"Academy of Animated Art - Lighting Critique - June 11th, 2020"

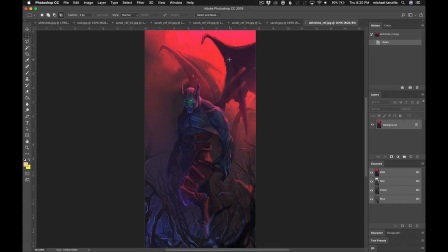8:21 Okay, so the big thing with the reference, a red light to blue light fall off, kind of both lights hitting the character, blue light on the front, red light on the rim, some nice transitions between the two, actually a lot of soft light, and then the eyes being kind of this glowy green thing.
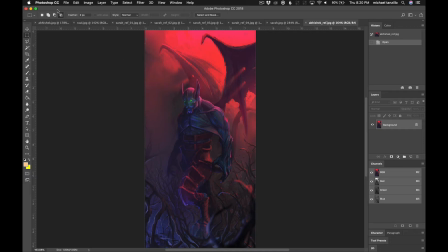8:37 We've got some depth of field here, we've got some light glow happening back here, and for transitioning that into this, I think we can start to work a little bit of this, because it's kind of like a top-down thing where we're getting the red back behind him here,
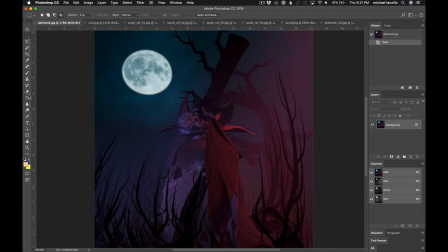8:55 and then that's going to hit him up as a rim light.
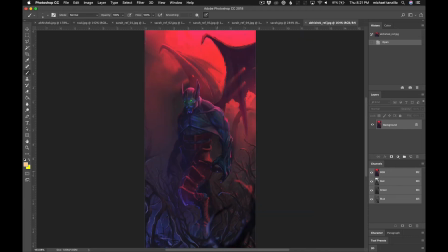9:00 And then the blue light is going to be more of a bouncy up underneath almost kind of a thing.
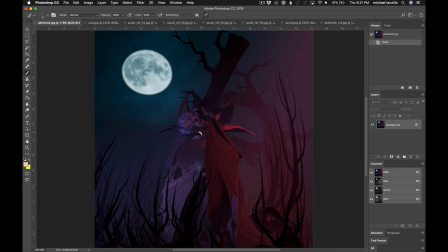9:08 And then instead of the green eye, you could maybe make, like I said, maybe make these things glow green if you want. And you guys totally don't have to do that. I'm not gonna evaluate or judge you on that for the project, but just thinking of ways of adding some variation and some opportunities there.
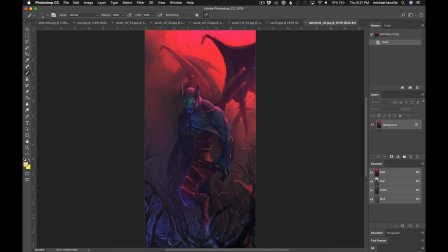9:28 And the other thing that you really want to watch out for is, again, we're getting some really nice soft transitions coming across here, right? Like subtle fall off between the reds and the blues. And what I'm seeing here is a lot of really sharp shapes.
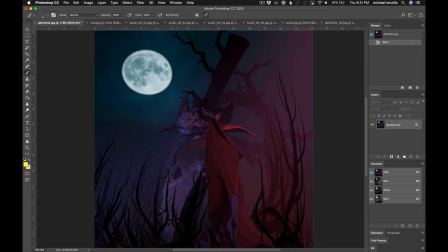9:41 So a lot of very small radius lights, which is going to create some really harsh lines in some areas, and that's going to not allow us to hit that point. And again, same thing, leathery bat wings. Make sure we're getting some specularity in there.
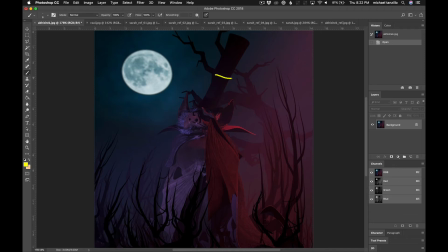9:57 And I think that, and also make sure the hat doesn't fall too like jet black, like matte black like that.
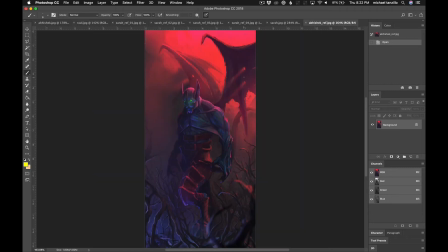10:03 Make sure we're getting some shaping in there. I think a good reference point would be like something like his wings and the amount of value that's shaping across there.
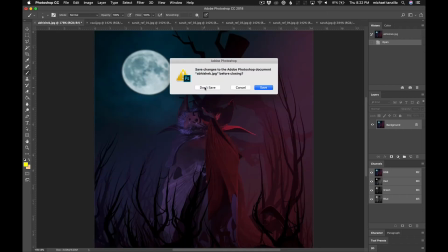10:13 All right. So next up we have Raul. I'm sorry.
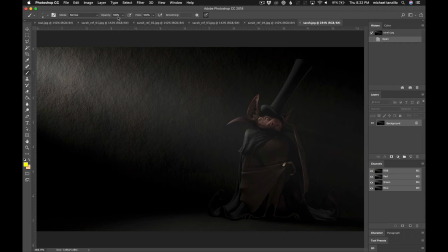10:19 This is Sara. Sara, this is a really good first start. You've got a lot of really cool references.
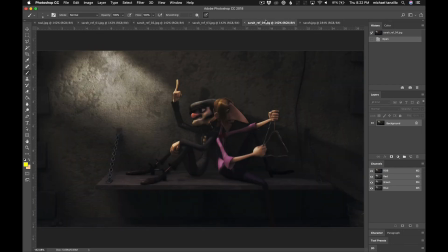10:25 I love these. This one's cool too. I'm not as into this one.
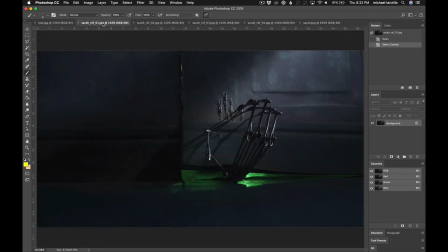10:30 I think there's some problems with this image, but I really, really love these images.
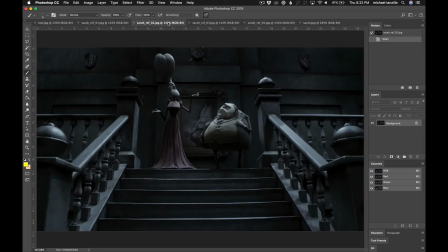10:35 And the thing that I'm really liking about them are the desaturated color palette. I really like the dynamic range. Like if I look at this, I'll show it to you two ways. Like if I look at the levels of this, we're getting kind of a full range of levels.
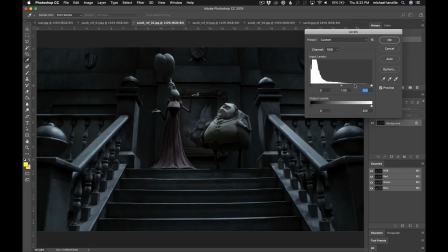10:49 Yes, there's a lot of things falling towards the darks, but we're seeing some values in the full range here because we're seeing a lot of brights.
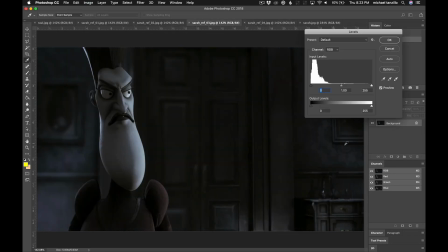10:57 Definitely in here too, like some more bright values.
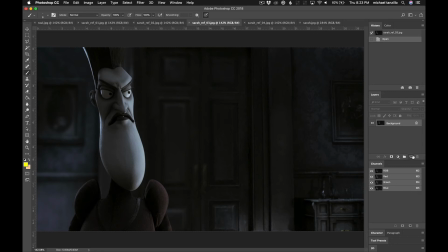11:01 And a good way you can tell that is if you create a new layer,
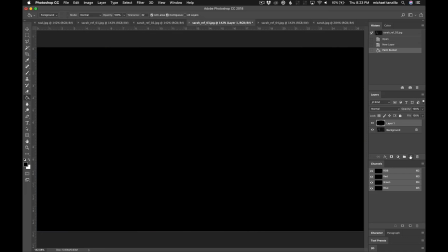11:07 dump this on top, and then filter this as a color.
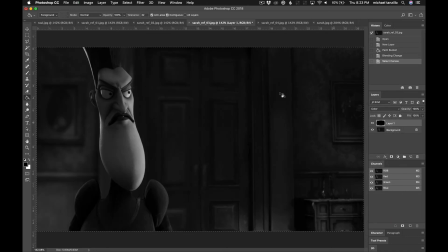11:12 Or, I'm sorry, layered in as a color. Now we can really see some dynamic color variation or value variation across these things.
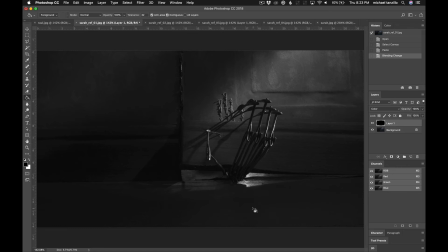11:21 And I think this is a really nice study in that, like these brights down here, same thing in here.
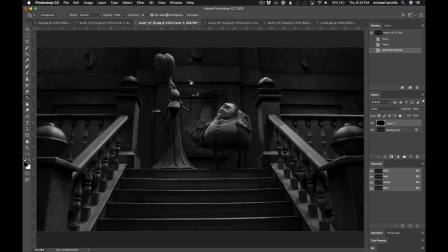11:27 So this is, by the way, this is how you check luminosity. I know I've shown this before, but this is how you check luminosity in Photoshop. Oftentimes, I'll kind of compare these.
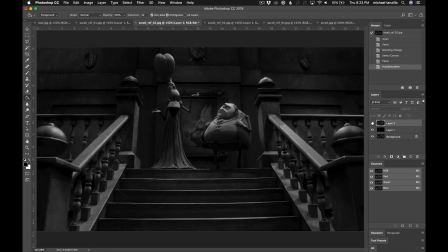11:40 Oftentimes artists will just take this and desaturate it, and that actually won't give you a, oh, this is pretty close, but it actually won't give you an accurate,
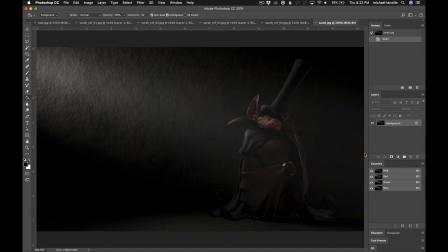11:50 it won't actually give you an accurate portrayal as you're going forward. Looking at yours, you've almost got it.
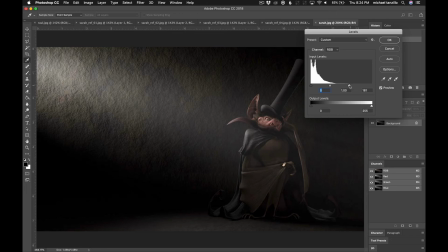11:57 Like you're coming close, but I think we can push some of those brights brighter and get into like that range there.
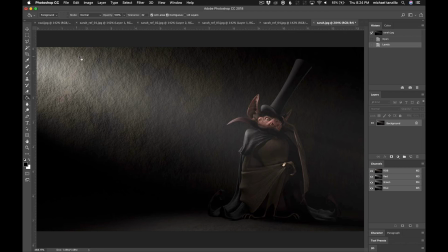12:03 And then in terms of where the brights are located at, because it's coming in from over here, because it's coming in from this side, it's almost like we really want these brighter points to be shining down on him there,
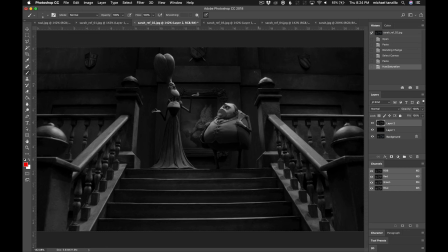12:18 as opposed to hitting up here off to the side. So you can see in some of these, like all the brights, the lines are leading up to them. Here and here are leading back to them.